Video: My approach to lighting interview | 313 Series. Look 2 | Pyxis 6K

Hello and welcome to day 2 of 313 setup, which is 3 looks in one location, and I'll be posting them in 3 days.
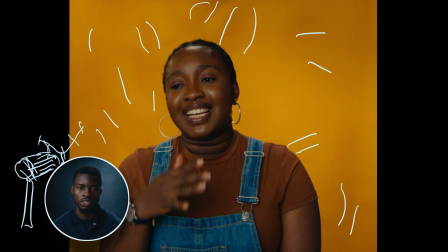And yesterday we made a real short breakdown, not short, bit long breakdown of how I shot the first one, and the second one is going to be today, and I'll be talking about this particular look, how I framed it, what gear I used, what lighting setup I used.
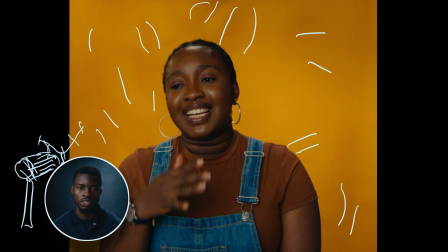This is our model for today, Harriet. And huge shout out to Harriet for turning up to be the person in front of the camera, and really appreciate you for coming down. Thank you. So what we have here is our model Harriet sitting in front of the camera,
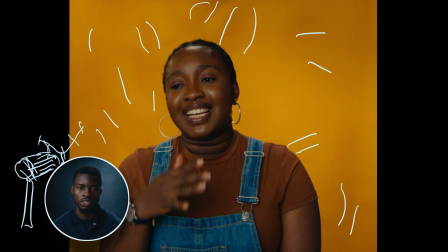obviously with a backdrop again, but this time around we use a paper backdrop and we use a solid color. So to create this shape with the background, what we did was position a plant right about here.
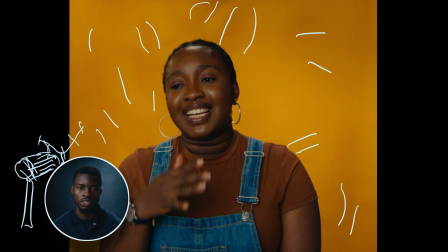Don't mind my diagram, please. So position the plants right about here, and we have a light giving us this little shape on the
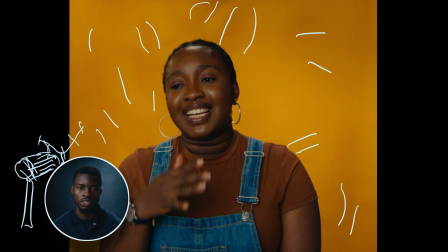background, so you can tell all around here and there. So that's the light giving us that shape on the yellow background. So if we didn't do that, we'll probably have a plain yellow background, which is good.
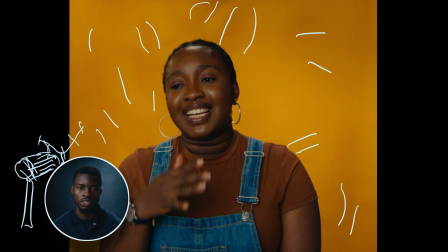You can do that. So we just wanted to have more option in terms of how the background looks. You don't just want it to be a plain background, even though it's a plain background. So we brought in the light and the plant. And is the plant here? No.
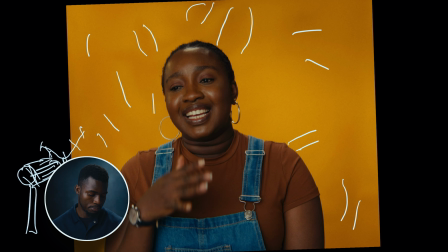So we brought in that plant and then positioned that there, and we used the 600D.
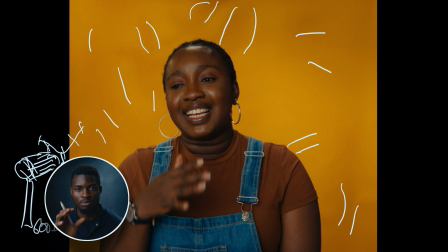So apparently you don't need the 600D, even if it's a little light bulb, even if it's your phone and you turn on your torch light, that will probably give you the same effects, because the 600 was on maybe 1% or something. Maybe your phone is exaggeration, but any light basically can do the same effect.
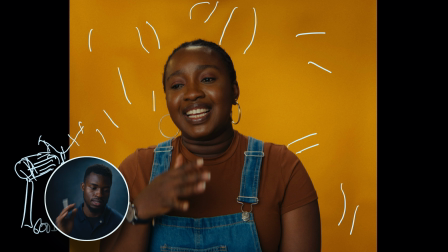So we were shining that through the plant, and the shadow was casting on the background, which literally gave us that look of the background. And that's the real style of the show. And we decided to choose this particular color for our outfits because they all match.
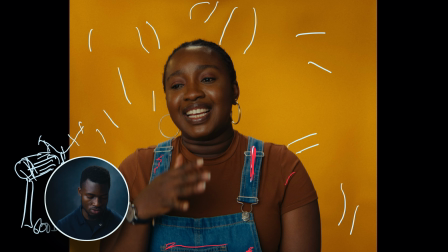And we have this blue, brown, yellow kind of color palette, which is nice. And quickly, let's talk about the gear, because I'm sure most people are interested in that. And what we use here again is the Pyxis 6K,
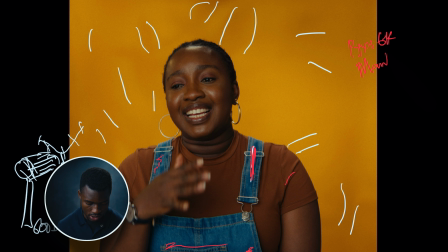and we shot on the, I think it was still the Mantis 50mm. So that's an anamorphic lens, but you can't really see the anamorphic effect of it. But we wanted to get more shots in because this space is like this, and we didn't want to include the walls,
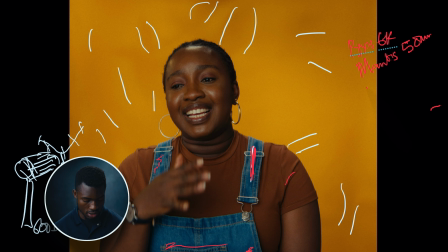so I had to cut it into, I think, 4x3 or something. So that's basically our cameras and lens, and there's no filtration in front. We use the Mofach Poco ND filter with the Pyxis, so that's why we have that option of getting the right exposure.
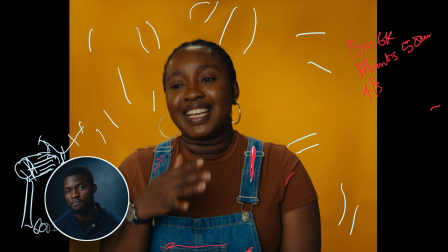And in terms of lighting, we basically did the same thing or something close to the one of yesterday, which is the day before, in case you are watching anytime. Right, we had the hair light to be the Godox F200, but it's a panel light,
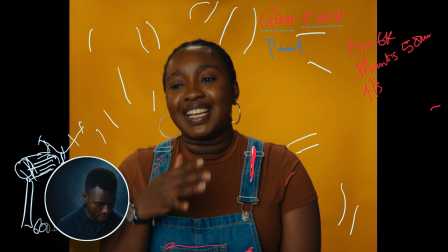and that was shining all through. And then we had our key light here, the same thing.